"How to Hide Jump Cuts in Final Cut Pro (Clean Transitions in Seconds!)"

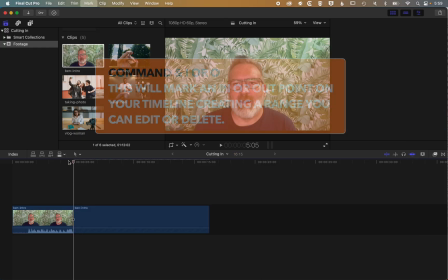4:11 And you can see if we play this through now,
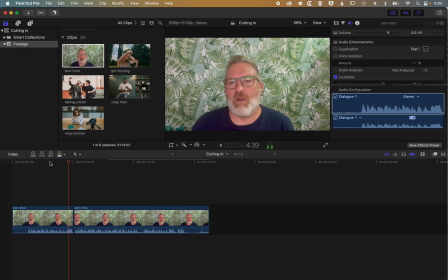4:17 we get this funny jump cut. So you can see here, when we move across that edit point, we get a funny jump because the background's not moving, but the foreground is. So again, for this part of the video, we're going to come to our crop. We'll select crop,
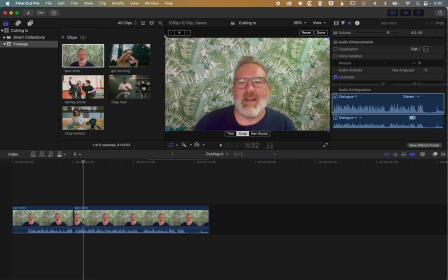4:35 and we don't have quite as much to work with as we did in the other video, but we can still make this work. So we'll just cut in a little tighter and crop in there. We can even crop nice and tight there.
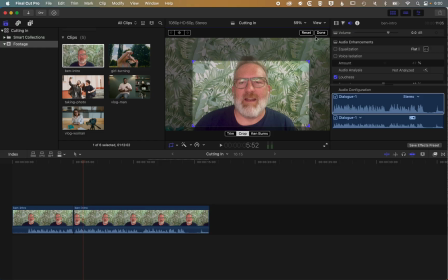4:54 And so what you'll see is that when we now hit done up at the top here and then play through,
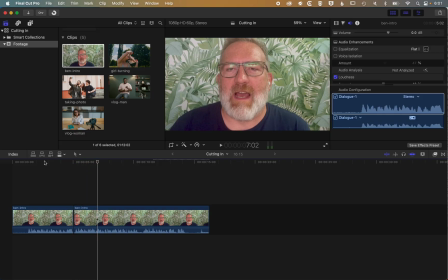5:04 that bigger jump cut will hide the fact that we're having a cut of the audio there.
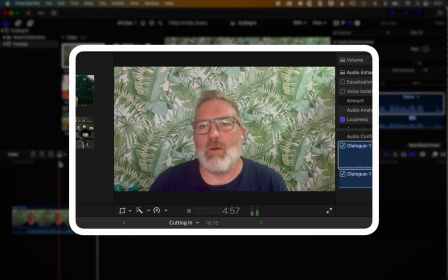5:09 So basically the original, as we can see here, has that funny jump because the background doesn't move, but the head kind of jumps.
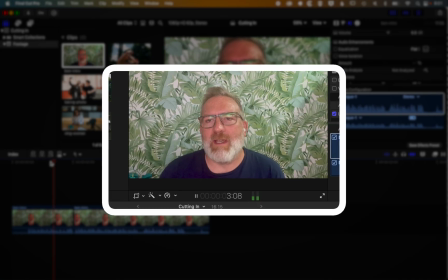5:16 But then with the crop set up, that jump in makes that whole edit a little bit smoother.
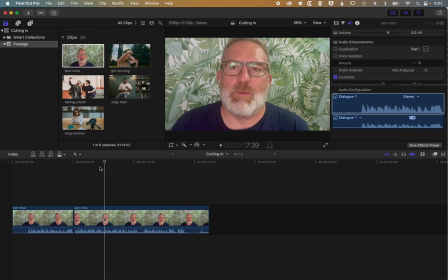5:22 Okay, so a real nice way to hide any cuts that you've got is by using that little jump in and out. And as I mentioned before, if we want to jump back, maybe we will have another cut here where there's a little bit of a pause. So I'm just marking in and out on the timeline.
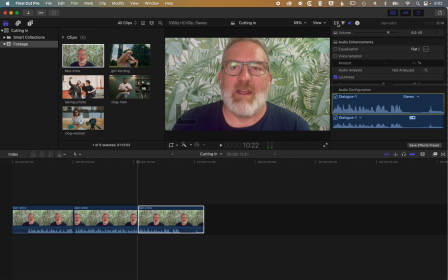5:36 And then for this last clip, I will come up to my video options. We'll come to crop and we'll reset that parameter. And so now when we come here, you can see we crop back out and it hides that little bit of juxtaposition between the two clips where we've cut the audio out.
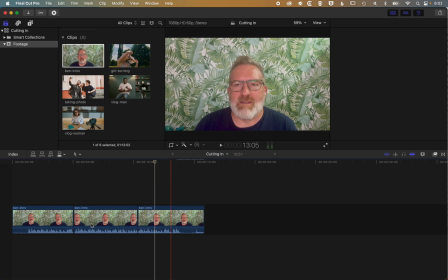5:53 So that's another example. We'll delete these clips from the timeline.
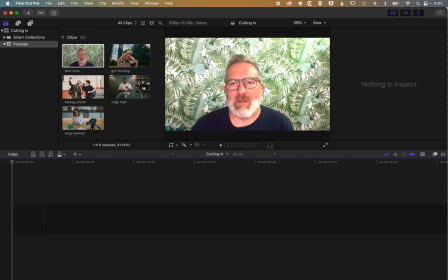5:57 At the moment, we've worked with very static shots, but you can see if we grab this clip and drag it down to the timeline,
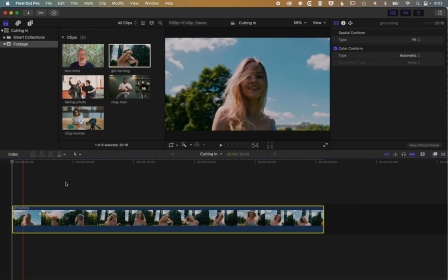6:04 then we can also work with quite dynamic shots too.
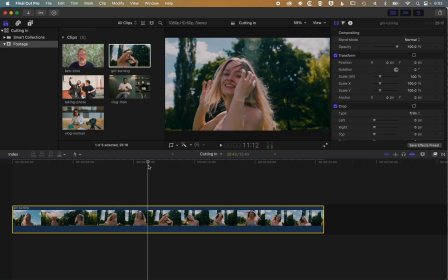6:07 So if we have a look at this video, you can see we've got this girl turning around, and at the beginning, there's this big turn.
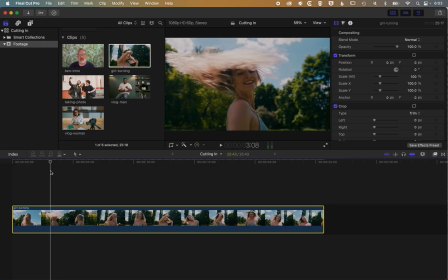6:15 So here, just before she's completely facing the camera, we're going to use Command B to break that clip, and then we'll come to crop. We'll choose the crop option, and then we're going to frame in a bit tighter
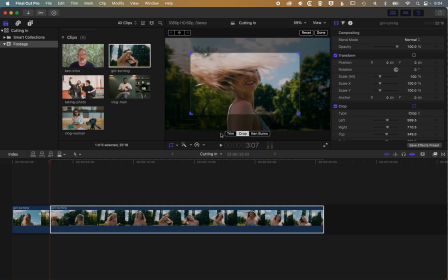6:33 around her face and shoulders, and click done. So we'll play this through.
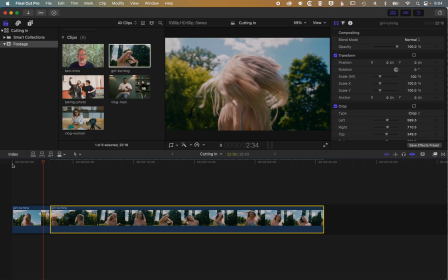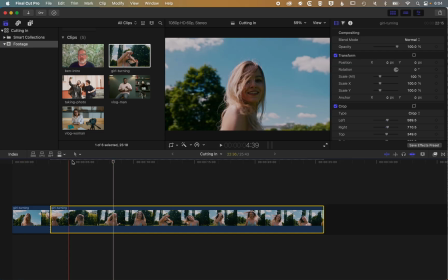6:47 So you can see that frames quite nicely. And then if we want to round about this point, as she's brushing her hair across, we can use Command and B again.
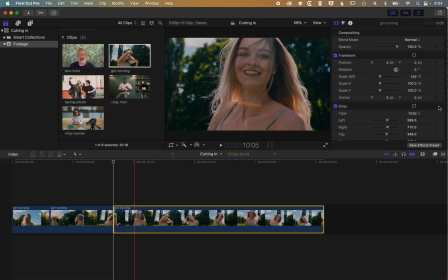6:54 Select that third clip now of these three, and then we'll come to our cropping options up in the inspector and reset that parameter.
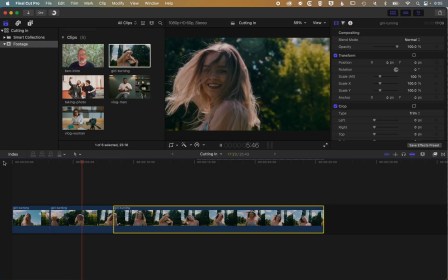7:02 And now we'll have this nice little cut in. And then when we kind of come round again, we're going to cut back out.
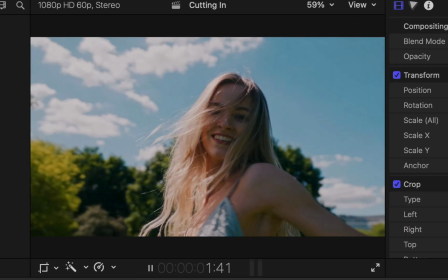7:10 And because the movement is seamless, we get this nice kind of smooth edits between those clips,
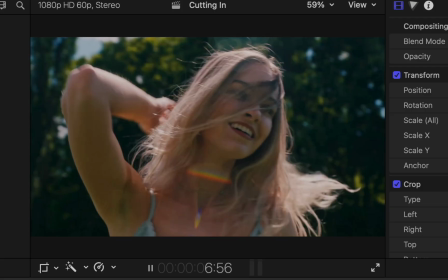7:16 but then a little bit more dynamism because we're changing the framing of those shots.
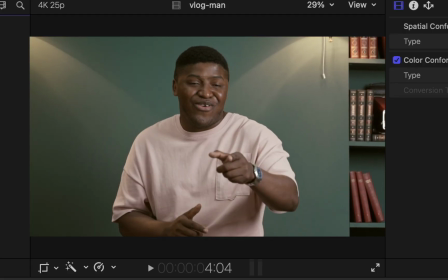7:22 So there you can see whether we're working with one of these vlog style videos,
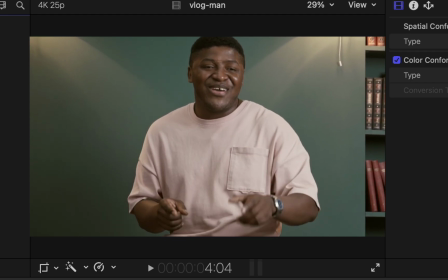7:26 whether it's singing or spoken to camera, we can use this technique to bring a bit more dynamism to our edits,
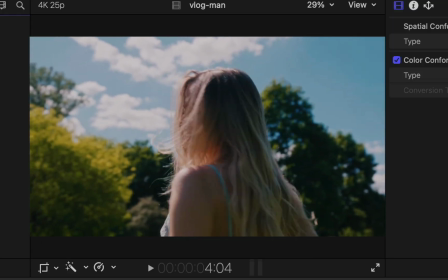7:31 or also to hide some of the mistakes that we might have in our edits. And then we can also use it to bring a bit more dynamism to moving shots as well.
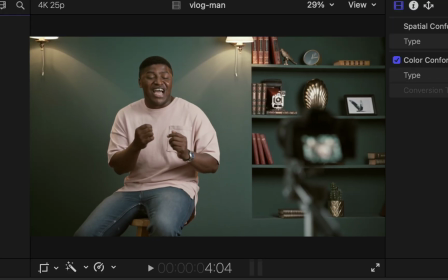7:39 So hopefully this is a useful overview of how to cut in to clips like this. If you do have any questions, then please leave them in the comments below.
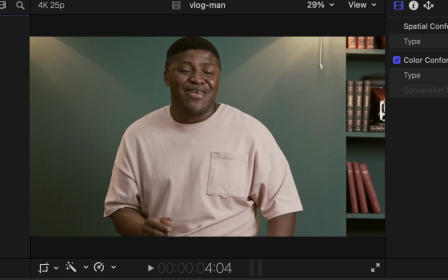7:46 Otherwise, I look forward to seeing you in the next video.